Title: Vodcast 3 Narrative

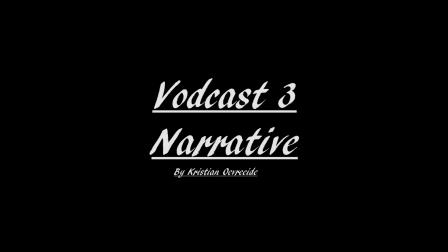0:06 In this vodcast I will be talking about the length and narrative of five zombie horror movies.
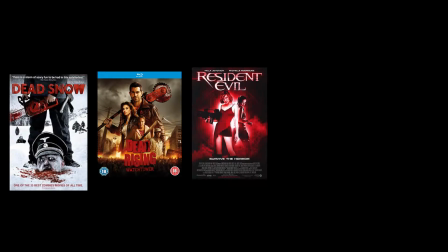0:12 Dead Snow, Dead Rising Watchtower, Resident Evil, World War C and Zombieland.
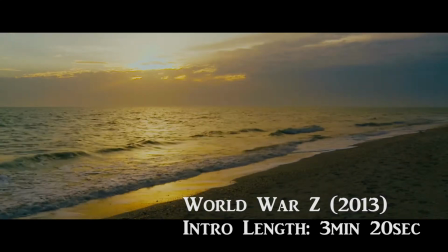0:22 World War C starts off with the title sequence.
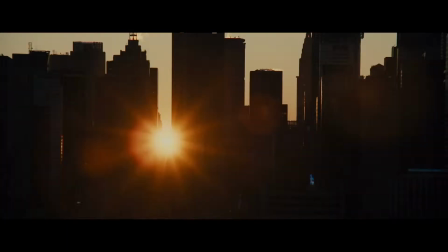0:26 In the sequence, images used and how they edit it together gives the audience an idea of the movie's narrative.
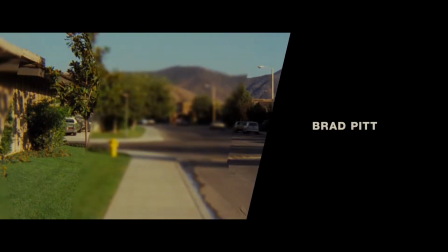0:32 As I mentioned in my other vodcast, the title sequence starts off slow and peaceful, and then ends in violence and killing.
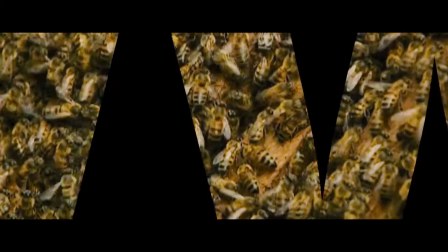0:40 This is how the full movie is as well. It starts off slow and peaceful, but in the end there are zombies everywhere, which is shown in the trailer.
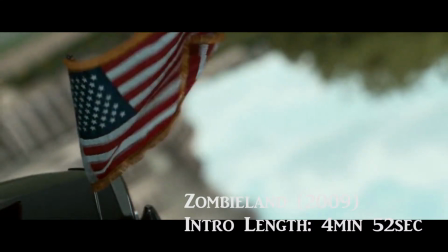0:51 Zombieland starts off with an intro, where the voiceover talks about how zombies have taken over America.
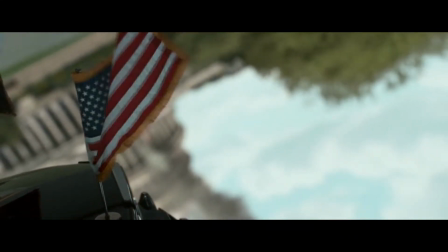0:56 I wish I could tell you that this was still America.
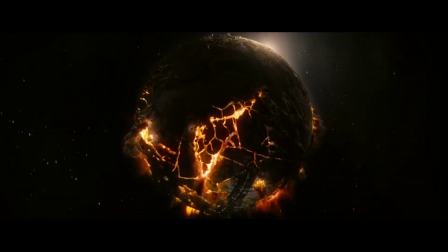0:59 In the transition, where you see the earth, if you look to the left, you can see the theme park, which is where the final fight scene takes place.
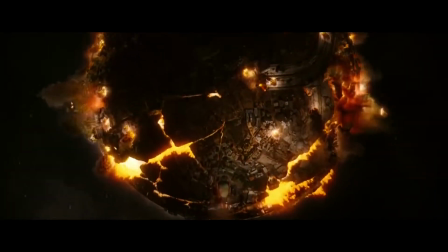1:08 In the intro, he also talks about his rules to survive the zombie apocalypse.
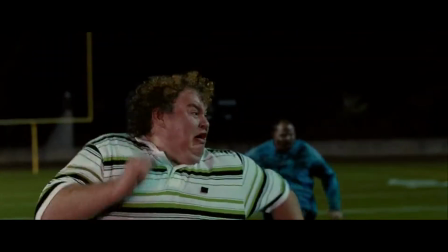1:17 These are often referred to over the whole movie.
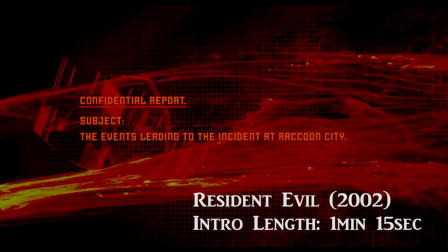1:22 In Resident Evil's intro, the voiceover talks about a company called the Umbrella Corporation.
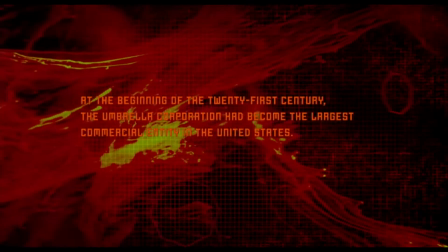1:28 At the beginning of the 21st century, the Umbrella Corporation had become the largest commercial entity in the United States.
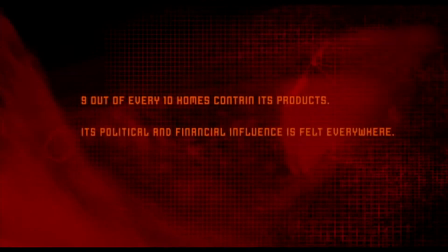1:35 The voiceover talks about how Umbrella makes viral weaponry linking in with the zombie virus.
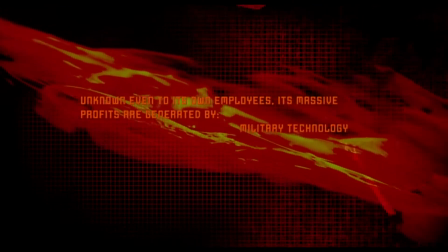1:43 Unknown even to its own employees, its massive profits are generated by military technology, genetic experimentation, and viral weaponry.
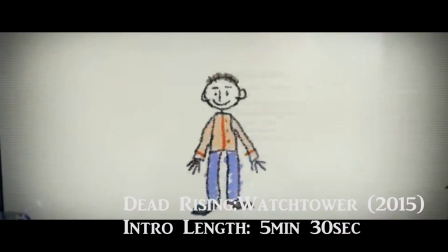1:53 The movie starts off by letting the audience know that people already know about zombies.
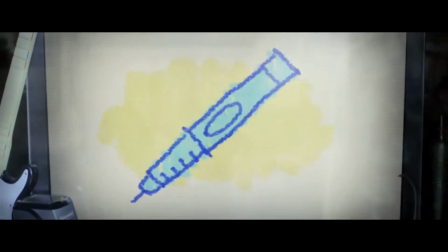1:58 They do this by showing a commercial for zombie cure.
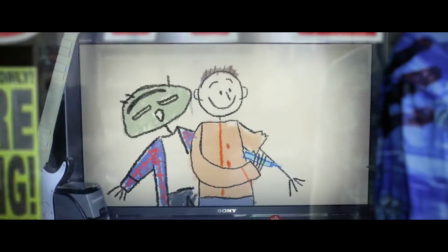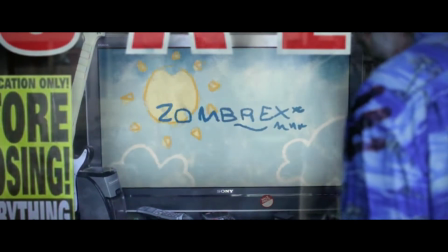2:07 The movie starts off in the outbreak. The clothes the main character is wearing also fit with what the character in the video game wears.
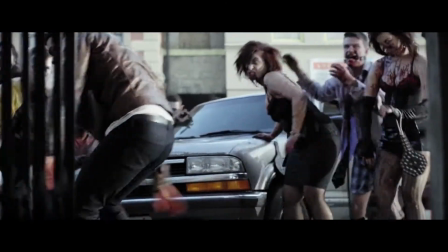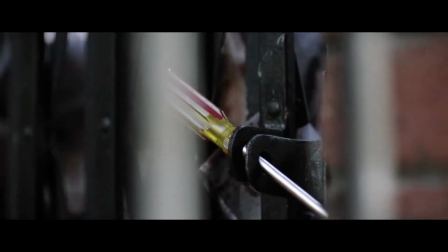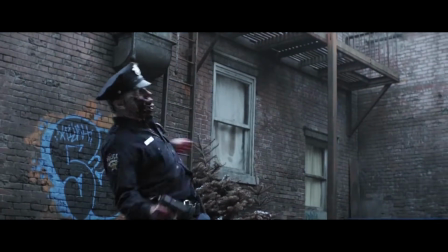2:27 There is a scene where a zombie shoots a gun, letting the audience know that these zombies are a bit smarter than the traditional zombies.
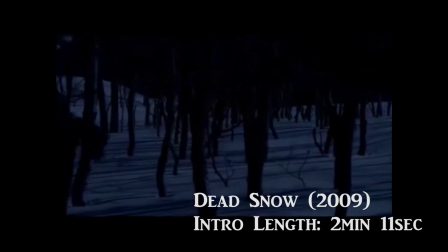2:36 In the intro you see someone running from zombies, letting the audience know these zombies are fast.
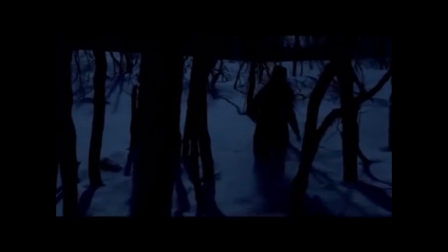2:42 The audience are also left with the question of who the woman running from zombies is, and where the zombies come from. That concludes my VODCAST for Narrative.